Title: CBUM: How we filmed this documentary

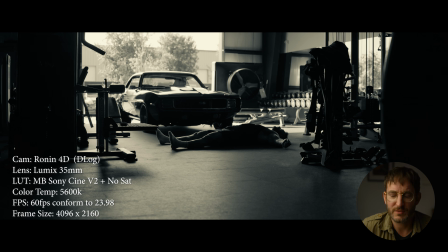989s
Made sure to get his Camaro in the background because it's beautiful and it relates to the shots from before. But yeah, I love this shot. It's intimate. It shows that he's being vulnerable, shows that he's being honest that with everything that it took to get here.
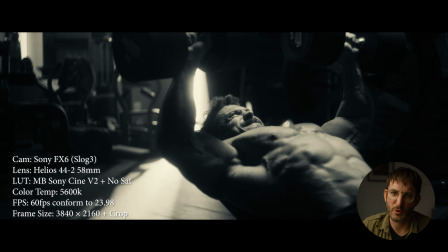1001s
Another strong shot. We're now showing him actually lift weights. You got to throw one of those in there. We debated extensively whether to have this in.
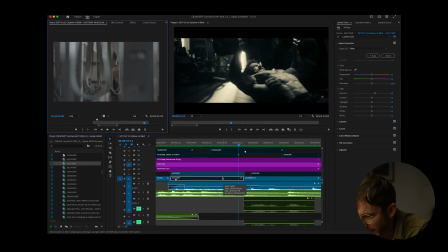1007s
There was actually one shot that, yeah, here it is. You let me know which shot you like more.
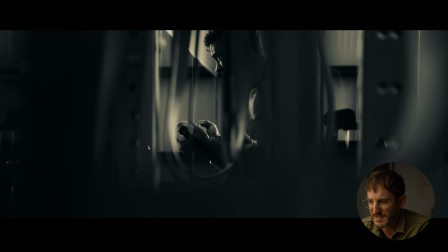1014s
There's this shot, him lifting through the weights. It's cool, but you can't really see how strong he is. You see a little bit of a bicep.
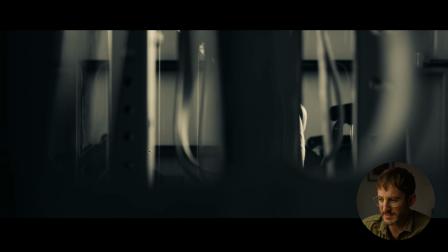1021s
I think it's a really cool shot. You know why it's still there in the timeline. Or there's this.
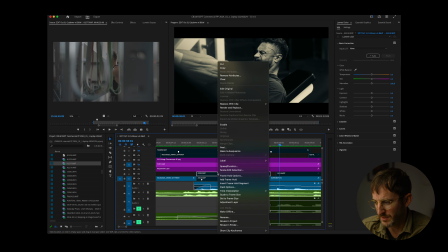1028s
Leave it in the comments. I'm really interested to know what you guys think. This is really helpful. Thank you for your time.
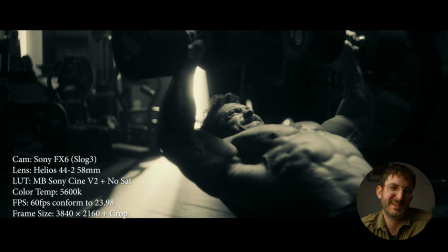1033s
Boom. Yeah, that's the shot to me, the second one. It's very commercial. It's well lit. This is the Godox 400, I believe. We'll put the name of it on the screen right now. It's above in a soft box. And then we had that Nanlux light punching through the window. It's very commercial, but we do finally get to see a bit of his muscles, a bit of a payoff. And then bam, here's a tough workout.
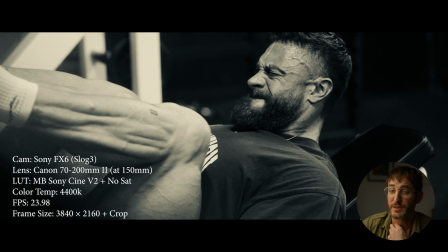1056s
This is all natural lighting. This is in a gym. I'm on a 70-200 here. Sometimes I would shoot on the 70-200 during his workouts so Chris could just feel like he was off on his own. But hint, as your film goes later into production, you can get on wider lenses, I find, because your characters should be more comfortable with you and you should have a better relationship with them.
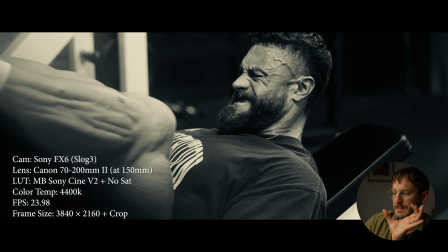1074s
But this is on a 70-200, and I'm slowly zooming it in with my hands.
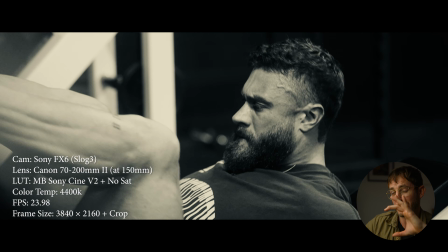1080s
I don't recommend doing this all the time. It takes a lot of practice. I screwed up a lot of shots, but this is actually an in-camera zoom.
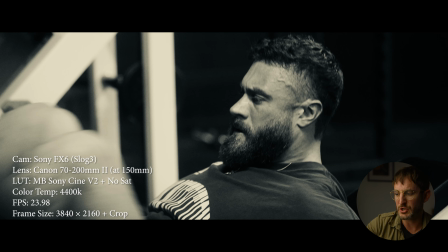1086s
What a novelty. And I love this shot because Chris puts his hands on his knees.
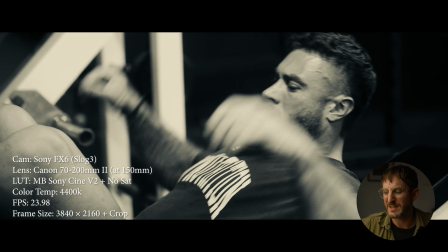1090s He's saying, well, I remembered for what I did or who I was.
This is what he did. This is him pushing.
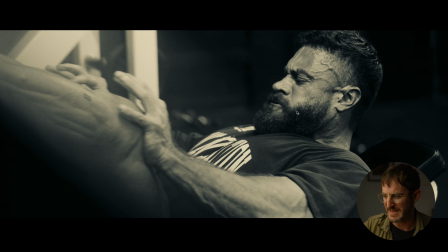1096s
This is his veins pressing. Everything is straining here. It's a real shot.
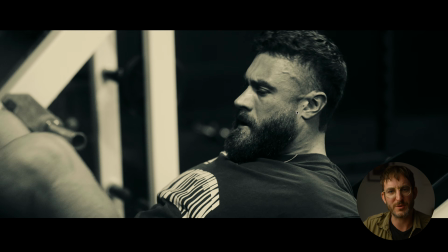1100s
We get to see him. Boom, you hear the weights drop and he's exhausted.
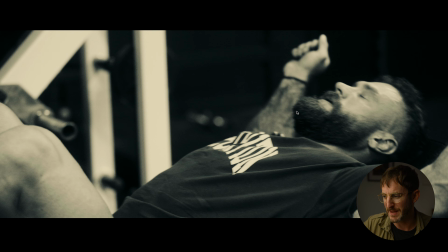1107s
And right as his head hits back, we go to a vulnerable moment.
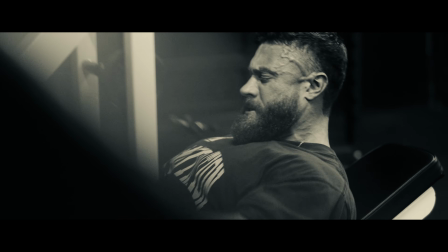1109s
We just went from the biggest strength, him being this big, strong beast here, and then boom.
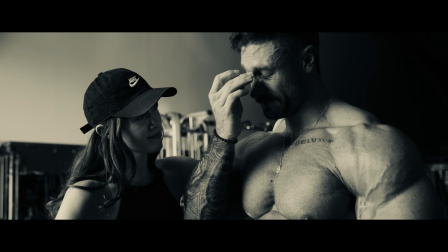1119s Or who I was.
Who were you, Chris?
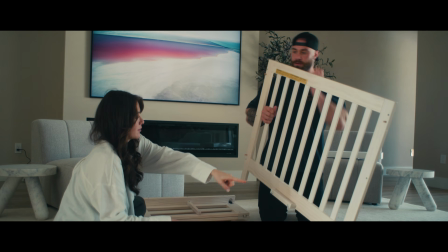1122s
Well, you're a man who's in touch with his feelings, who's a supportive husband, who loves his wife, and that's what this was all about. That's what was showing from that last shot of what I did to who I was. And Chris said that was his favorite line of dialogue that we had written, and that's why we left it in there. Like I said, we had maybe about 20 lines of voiceover, and we cut it down to maybe just these 7, but Chris said that was the one that connected with him the most.
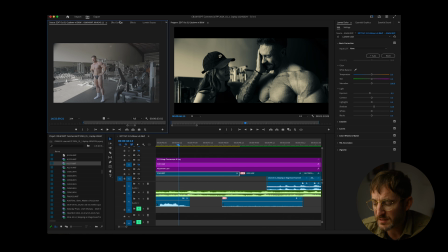1144s
And you can see Courtney's face here. Fun little fact, I actually added a little,
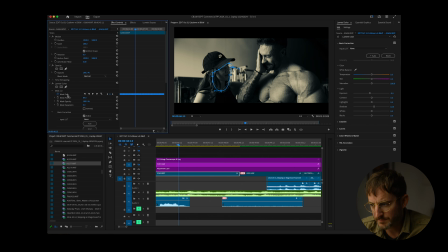1151s
what you call a mask, because it was too dark.
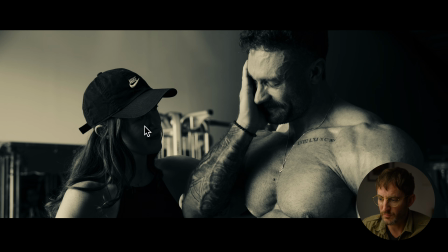1155s
And when I showed this to the team, they said, we would love to see Courtney's face, and I agreed. we want to see Courtney's face.
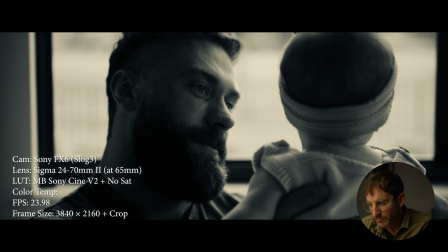1162s
It's about them connecting. This is him about being a father. And finally, I hit the focus at the end.
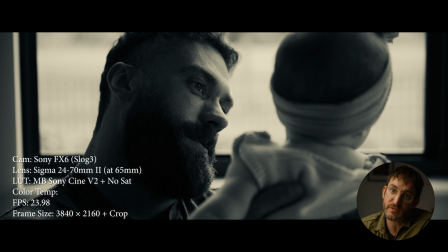1167s
I just noticed that now. Most of that shot was out of focus, but it works because it was a moment. And then here we go.
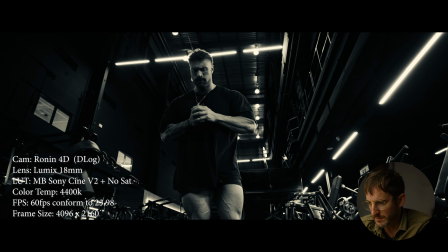1172s
This was just a badass shot on the Ronin. You can see this entire gym space looks like something out of Star Wars. So when there's a really cool environment, whether it's on the front of a car hood or you're shooting lightning and a tree in the foreground, when you want to show a big space, a big world, get on a big lens. A big lens, I mean a wide lens. This is the 18 mil on a full frame sensor.
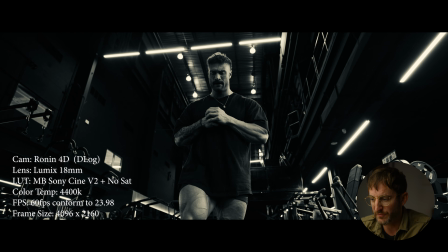1195s
It's cropped because we're shooting at 60 on the Ronin 4D. But you wanted to see everything here.
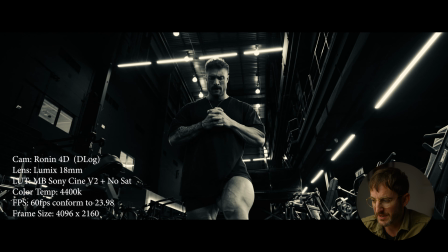1200s
We have these lights, we have this gym equipment. We're shooting at 60 here. It's fun to see him straining and actually feels like a tough workout. His legs are bulging. And we use this clip here, story-wise, because Chris says this one line, it's the best.
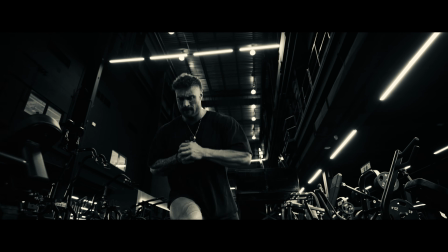1213s It's Chris Bumstead here. I'm 21 years old. I will be making the switch to classic physique, so might as well step on stage and give it a shot.
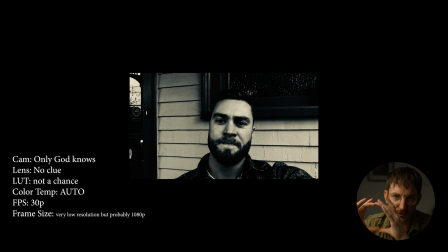1221s
He says 28 specifically at the beginning of that. It's like a little portal into the past. This is Chris 6 years before this competition.
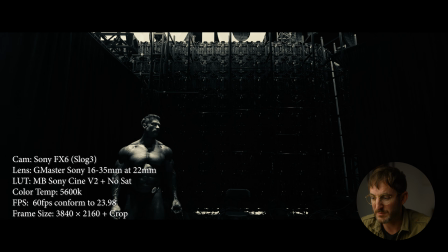1228s
And he says, I might as well give it a shot. And bam, here we are. Him 6 years later, you can see the top of the Olympia sign, this big wall. This is him about to go on stage. He's backstage. Again, contrast.